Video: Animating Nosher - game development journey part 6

Would you look at that? Now you guys can see the screen and I've loaded stuff up. I'm basically continuing from where I left off last time, trying to get this guy actually in the game and working. I did want to have another go on the weight paints first. Right, let's stop avoiding the inevitable.
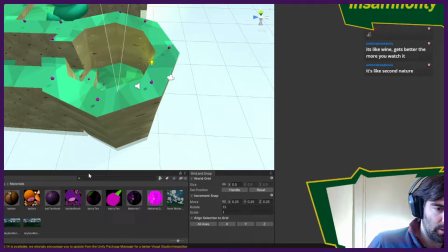(0:14)
Animate and fix this model and get him in, and then add more in-betweens and go nuts.
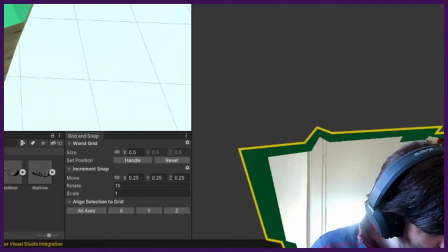(0:20)
Wait, I've already gone nuts. Okay, we've done that part. Let's skip to the other parts. I'd like to extend the idle animation.
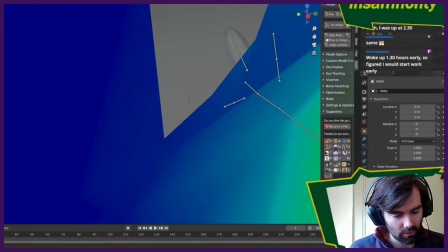(0:26)
I'd like to add a bit more flair to it. Hardest bit about fixing this is I currently do not have a pen, so I have to do this by mouse.
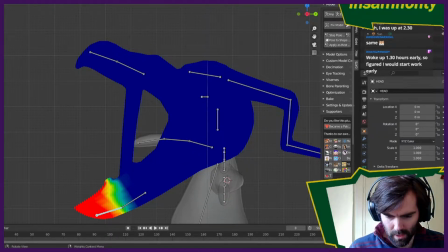(0:33)
And I'd rather not. Basically, I want when the mouth's open for it to not look completely ridiculous.
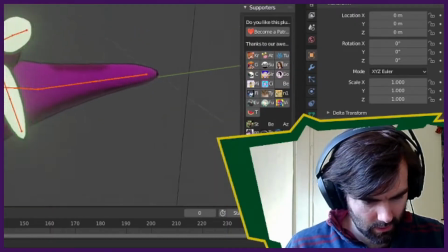(0:40)
Okay, that's kind of fixed. Before, well, I noticed it was while I was doing the splash art last time.
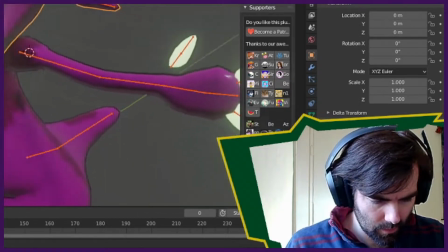(0:46)
I noticed that there was a bunch of stuff going on with the inverse hull while the mouth was stretched out.
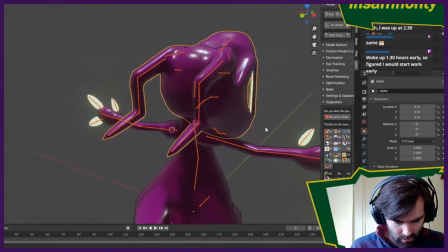(0:52)
That's looking a lot better. So I might be able to leave it like that for now. Let's animate this boy. See if I even remember how to. What is your idle pose, Nosher?
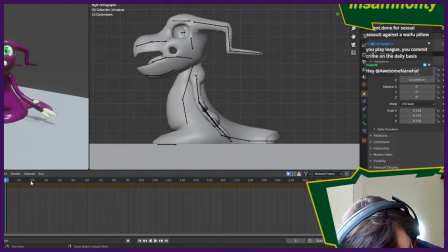(1:02)
What do you do? Let's just fucking animate stuff and see where I go with it.
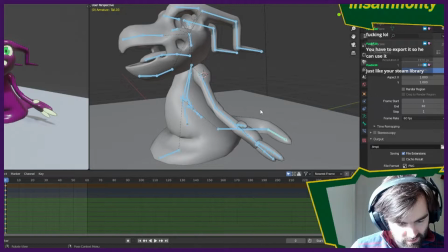(1:06)
Insert keyframe, lock drop scale. Let's just do this. Okay, so let's sort of have a breathing animation going on first, I guess.
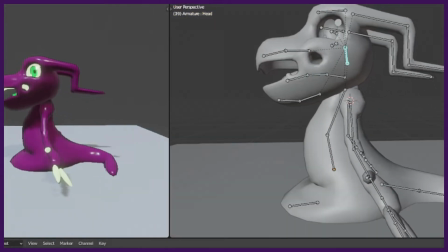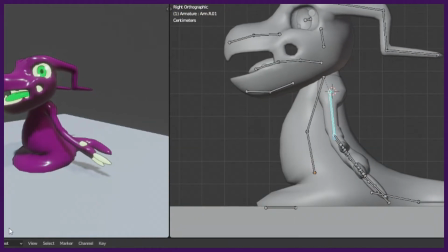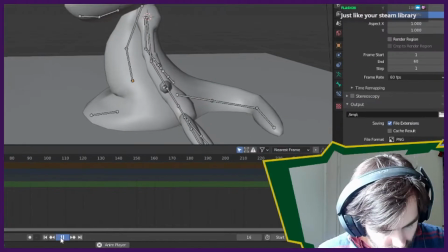(1:26)
I did it, it's an idle animation. Except not at all. But it's a start.
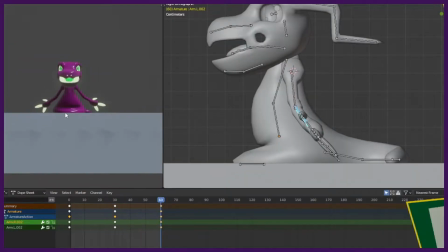(1:32)
Okay, let's add some more extra movements. Still want to give the impression that the arms aren't solid.
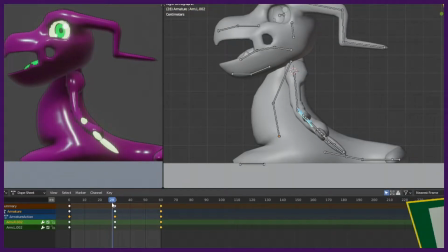(1:39)
So I'm trying to keep the bend in them and stuff and them moving unnaturally. Even though I gave it an elbow for some reason.
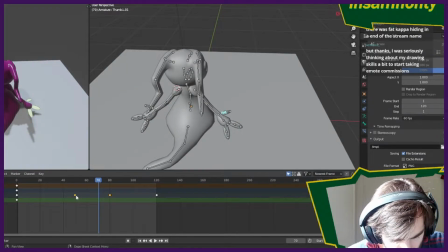(1:47)
I also should get out of the habit of matching everything to the same frames, because by having everything animate on the same beat, it kind of makes it look more mechanical than it should.
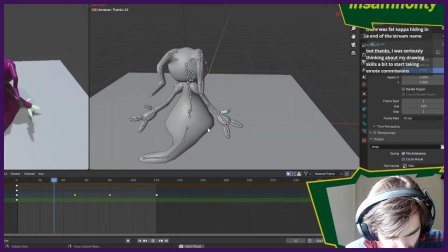(1:58)
If I have something slightly off beat, it'll look better. If I keep this as base idle,
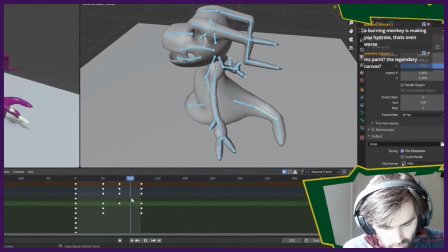(2:04)
what I should have is I should have tertiary animations that come off of this that are him like looking left and right and stuff.
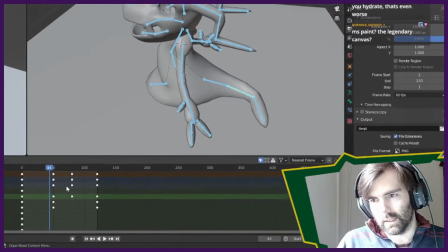(2:11)
And then what I can do is I can have a idle sit, and it's if it's sat in idle, it bounces off to a random animation.
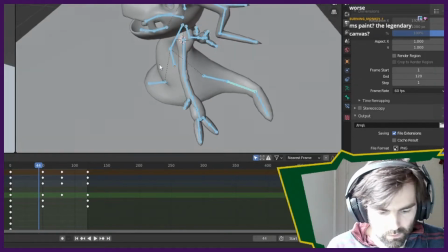(2:20)
If it's been sat in idle for a certain period of time, it like has a random timer to fire off him looking left and right or something.
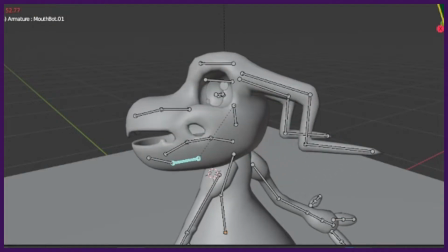(2:27)
Ooh, does that work? What are you doing in my swamp?
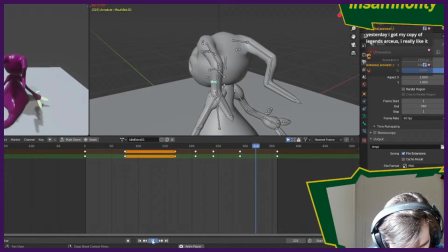(2:32)
Okay, that makes me like it. I have something I want to adjust. So on this frame here, one thing I always liked in old platformer games was when the animations would kind of look towards the player.
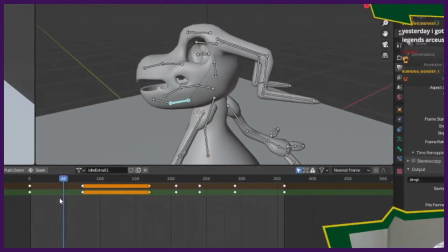(2:50)
So it'd be kind of cool if on like this bit here, because it is an idle animation,
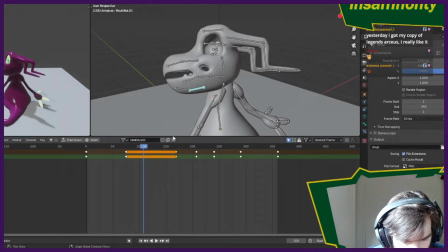(2:56)
most of the time this will play because the player is not moving.
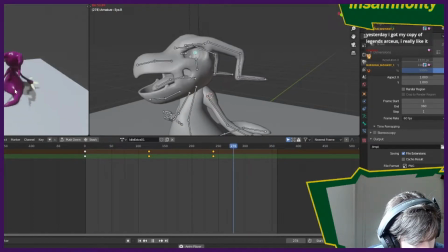(3:01)
So while it's not noticeable like here, from the back, it's like he's looking towards the player.
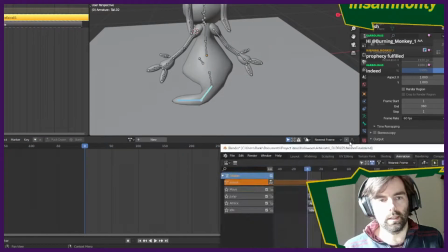(3:08)
It worries me that it does seem different in this version. I'm looking at the old file here.
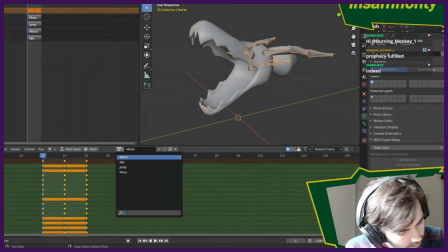(3:13)
The ticks are on, but it doesn't seem to be playing all. That might be because I'm in Action Editor though.
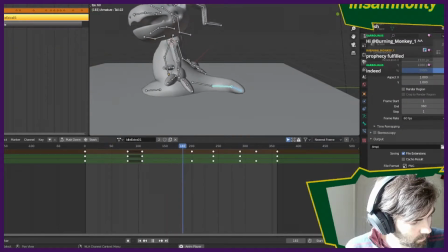(3:19)
Fantastic. Okay. This NLA sheet might not beat the shit out of me today, which would be wonderful because that's what I did last time.
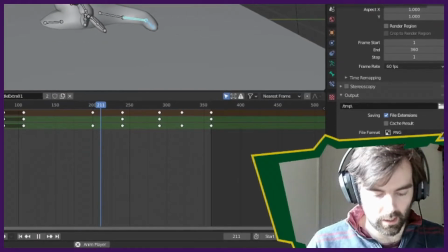(3:26)
I hated this thing last time I was figuring out how to work with it. It drove me insane.
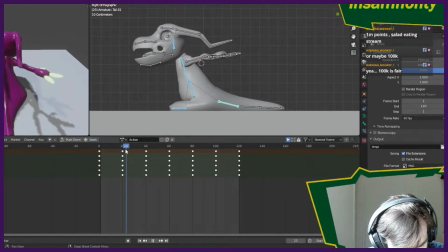(3:31)
Let's try and not do this back and forward movement. Let's try and keep these frames here. I'm gonna move these into here. Delete this.
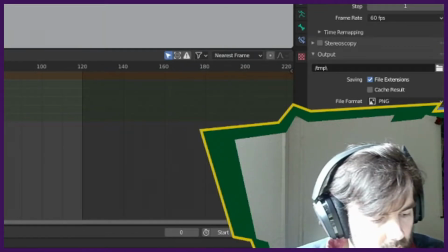(3:45)
I'm gonna try and do it more as a side-to-side movement, like a snake.
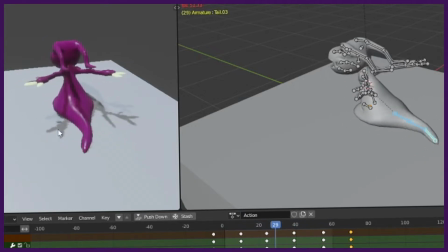(3:50)
That's more like it. By having that offset, it's more like the motion's actually being caused, having the tail like slightly offset,
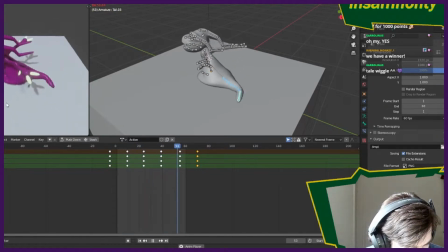(3:58)
rather than him just being slid around by something, because the tail happens slightly before the body moves. I could probably have gone a bit more extreme with this animation. That's actually a bit subtle.
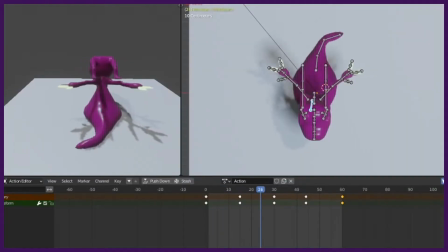(4:08)
Okay.